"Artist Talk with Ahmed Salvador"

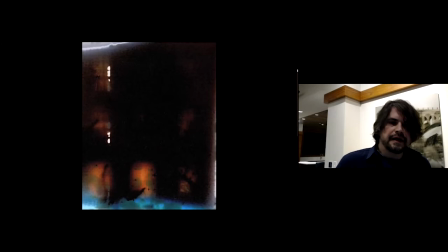511s
this is combination of different stills and also i am augmenting them uh in photoshop i do
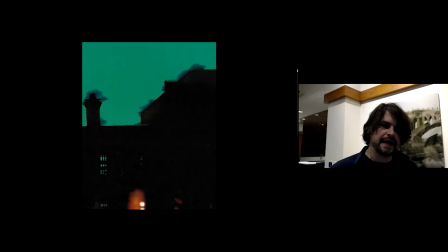520s
do this kind of bleed effect to enhance the sense of
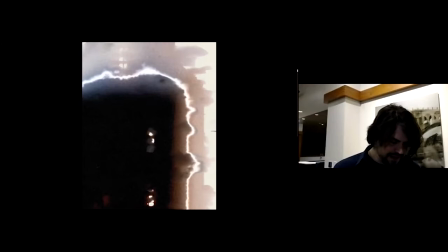529s
of ominousness that the images have.
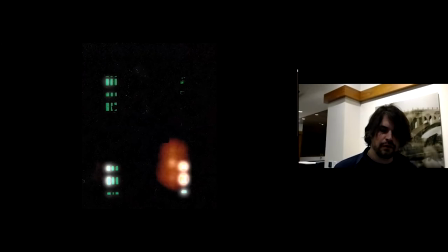535s
Why there are trees in the windows, maybe that's a sense of false comfort or abandonment.
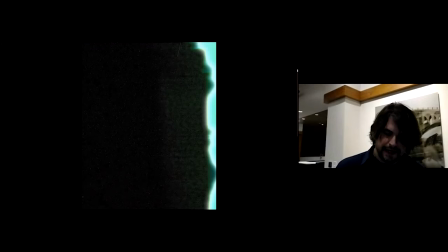543s
And when I do the videos, I am, or the animations,
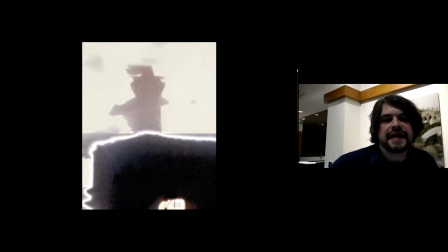550s
I, nothing is really quite moving in the actual images.
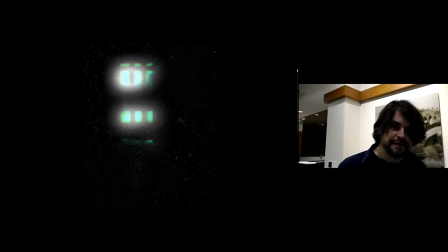555s
i am scanning them and so and and by doing that i
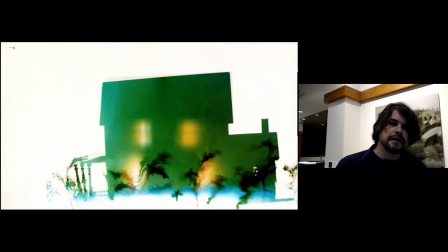560s
am being or the the viewer of these images are they're becoming a voyeur and they're peeking into uh the the environment
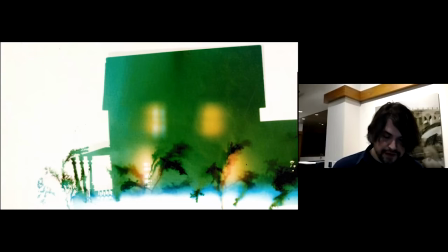571s
uh
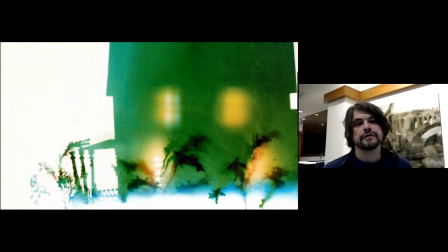574s
it could be voyeuristic it also could be something that they want to enter but are unable to because there well the image
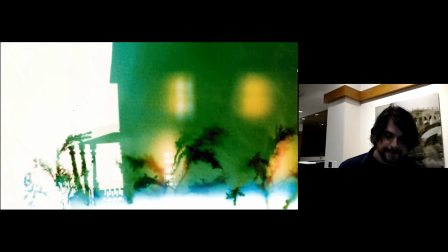582s
is really flat and it's something to enter into so all you can do is kind of wander around um it's
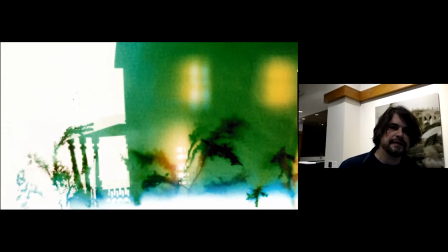592s
something that i wanted to create this false sense of
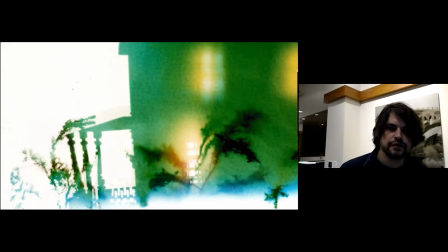598s
kind of humanity but at the same time it's kind of inhuman and something
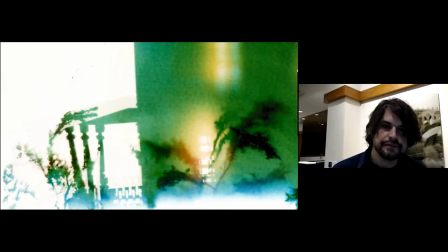603s
in the images have infiltrated the home,
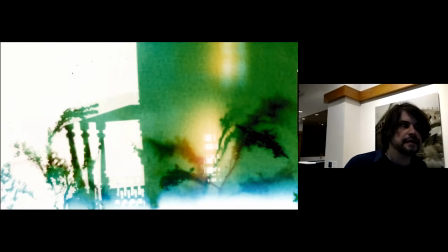607s
or is the viewer infiltrating by getting closer to the image?
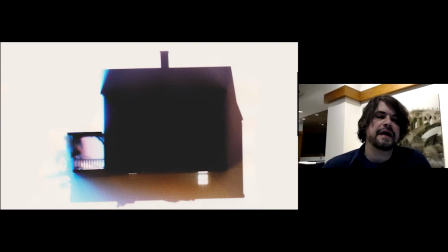618s
So here's another still, again, my source of light when I do the photograms varies. So you have different degrees of shadow illuminating inside the house,
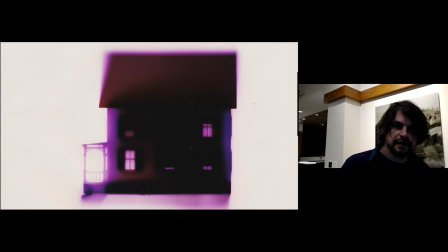632s
outside the house, and projecting the shadow.
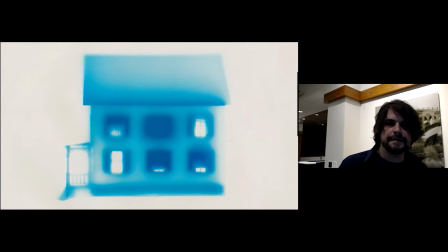638s
Here are a couple stills that I would animate, different colors, different qualities of light. And one thing I wanted to bring up is that these are done with the RA4 process,
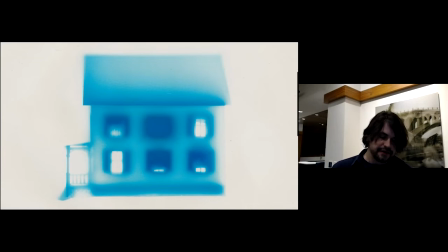656s
which is originally Kodak's name for the chemical process to make color prints. So I actually teach this at Fleischer Art Memorial, and it's a color darkroom class, so I teach it and I also practice it.
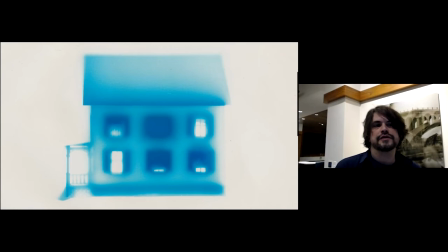677s
And in a way, this is one of the photo processes that is most in danger of disappearing is traditional color photography, which has been kind of usurped by digital. and but to have
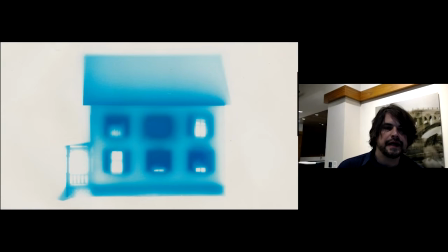692s
a hands-on way of making these images is really crucial and something that I
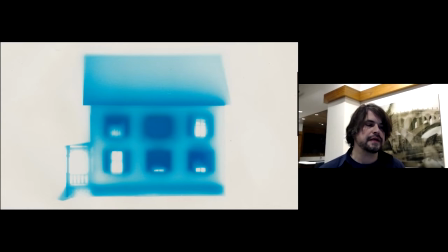700s
want to continue in my classes and I do it all open trays not to get too into weeds with photography but I don't use any color
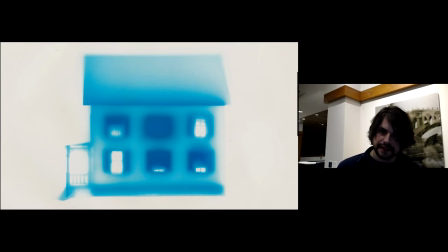713s
processors these are just open trays with developer and blicks and all that stuff um but it's crucial to kind of do it and get your hands dirty but with gloves on of course um so
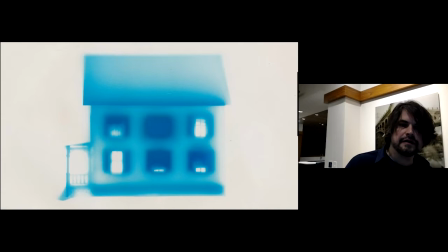730s
there's another still i have another one and then when i combine all three of the ones you just saw so one two three these
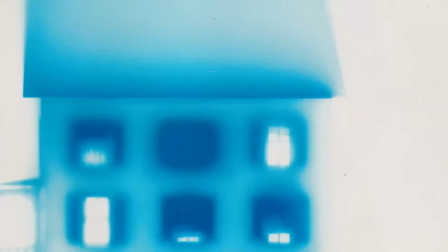739s
comprise uh the the animation so
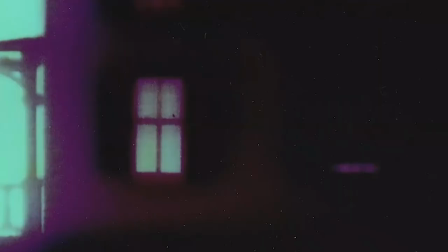744s
multiple stills going together and a couple of little flashing things here and there. But I zoom in and
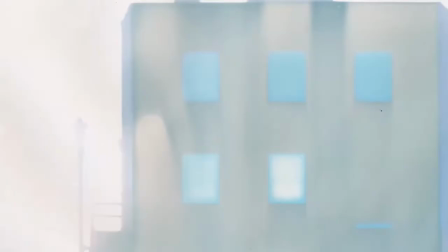756s
I analyze, but